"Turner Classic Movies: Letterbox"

Letterboxing is a way of using the rather square format of the television screen
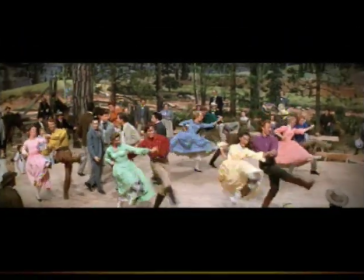to create the oblong format of what we call widescreen filming. The term letterbox is because it looks like a letterbox. It looks like a slot you drop an envelope in.
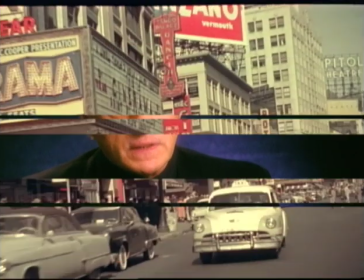All films made from 1953 on for the past 50 years have been made in one widescreen form or another. whether it's just normal widescreen,
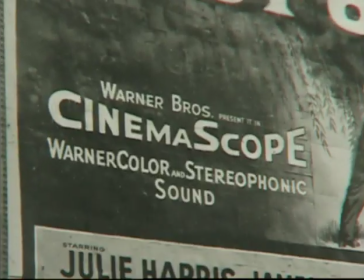or the 70 millimeter, or cinemascope, or Panavision. There are many things that go into the making of a movie.
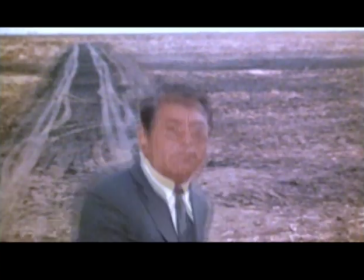One of those things is the shape of the movie. How wide is the screen? And how does that impact the shots that make up the movie?
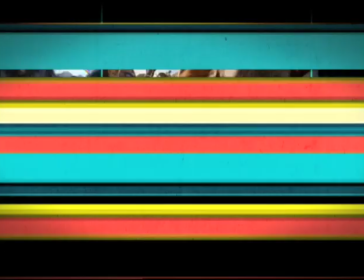However, the widescreen process does not fit on the normal television screen. So what is often done is what's called pan and scan, where they lop off the sides. Pan and Scan is when they try to make a widescreen film, a rectangle,
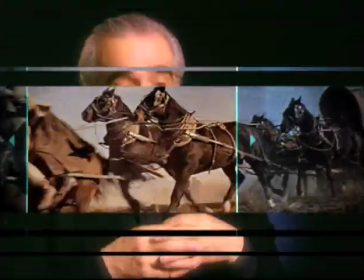fit into a square format on a television screen. And that is, in a sense, technically redirecting the movie.
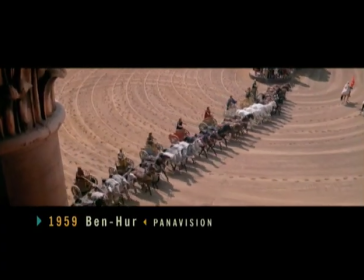Take a film like Ben-Hur, the William Wyler film, the chariot sequence is one of the greatest action sequences ever done in movies.
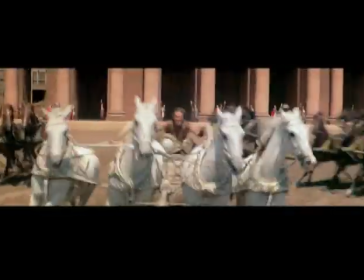Ben-Hur is driving four horses. Very often you'll find that there'll only be two in the frame.
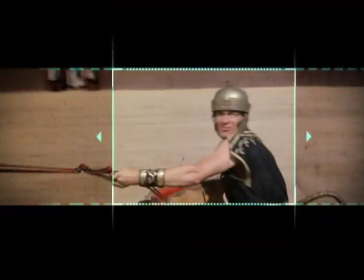you lose the effect of all the stunt work in that sequence,
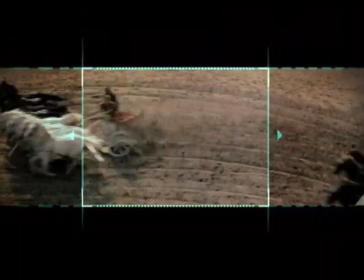which is one of the great climactic sequences in all of cinema, reduced to a confused blur. I get the heebie-jeebies thinking about Ben-Hur panned and scanned. It isn't Ben-Hur, it becomes a whole movie.
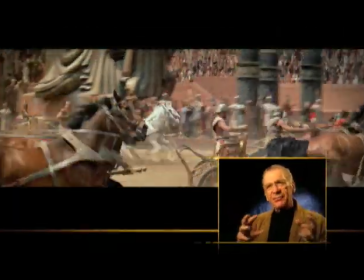Images collectively add up to something.
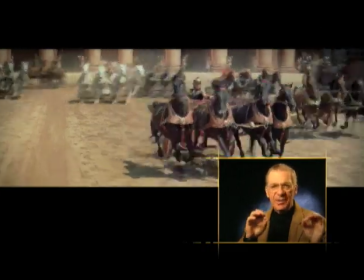They add up to something when one frame contains many elements. your eye sees all of them,
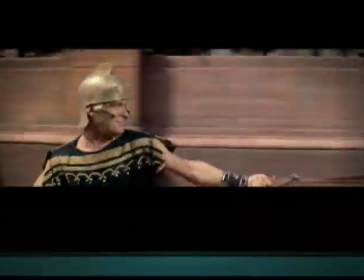some of them peripherally and some of them as a point of focus. And collectively it creates a mood. Every shot in a movie is thoughtfully composed.
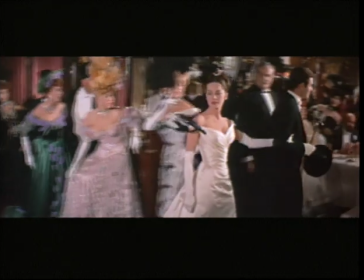And the composition of that shot is approached the same way that a painter approaches the composition of a painting.
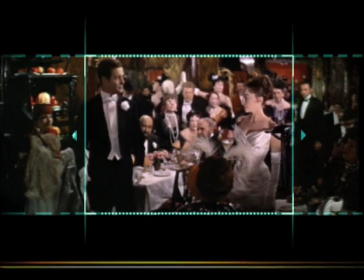And when a technician takes a completed movie and pans and scans,
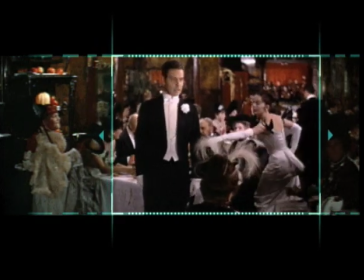he's moving the camera defensively rather than artistically and
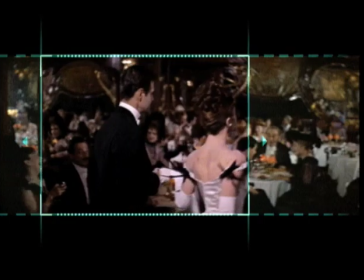violating all the creativity that went into composing that shot. If you piano-scan Lawrence of Arabia, you lose the desert. The director, David Lee, spent two years making the film.
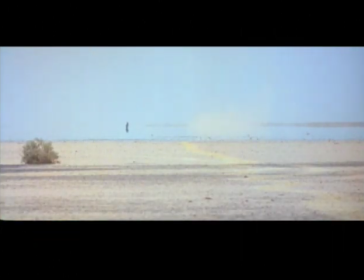The compositions that are made, the sense of space and being lost in space, and the vastness of it, the isolation of the singular figure, is the dramatic essence of that motion picture. And when you look through the camera, you know that this size communicates and this size doesn't.
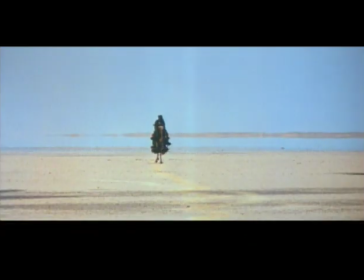And so Lean shows a size that communicates.
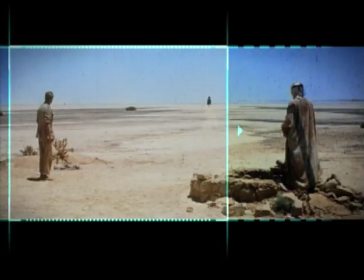Now, when you pirate the section out of it that's just the center, you're not getting the experience.
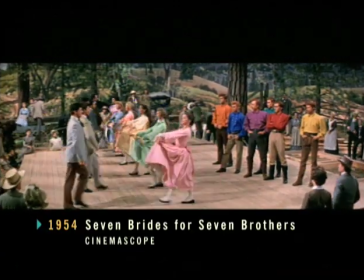And in the case of a musical, you take a classic film, Seven Brides for Seven Brothers.
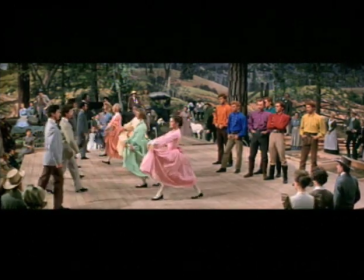The choreography in the picture is really composed for the widescreen. It develops character.
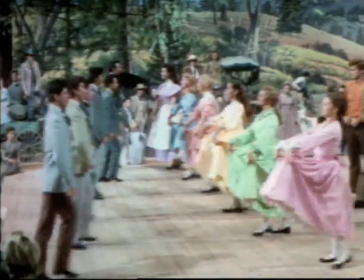It takes over the story. And if you don't see those dance sequences in widescreen,
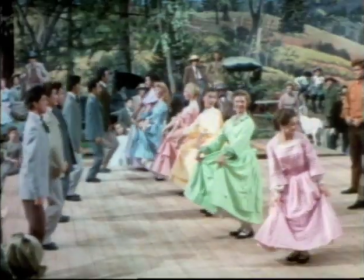you lose what the director and the cinematographer were trying to tell you as a part of the story.
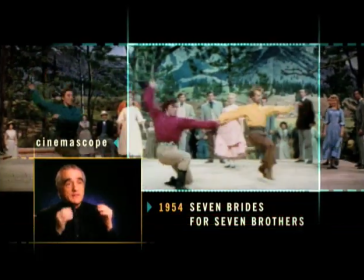You blow up part of the frame so that the faces of the actors are a little fuzzier.
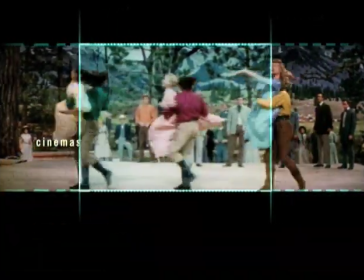The only is clear because you're enlarging the frame. full-frame on widescreen, you lose the emotional impact of the picture.
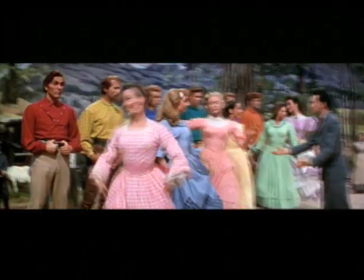Imagine the Last Supper, let's say, to take an obvious example. Do you care if you see six disciples or twelve disciples?
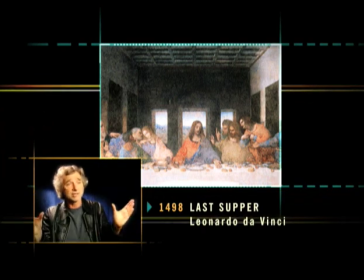You know, you're still seeing Jesus in the middle, but you wouldn't be seeing six of the disciples and how they react. Well, that in fact is what happens with Pan and Scan.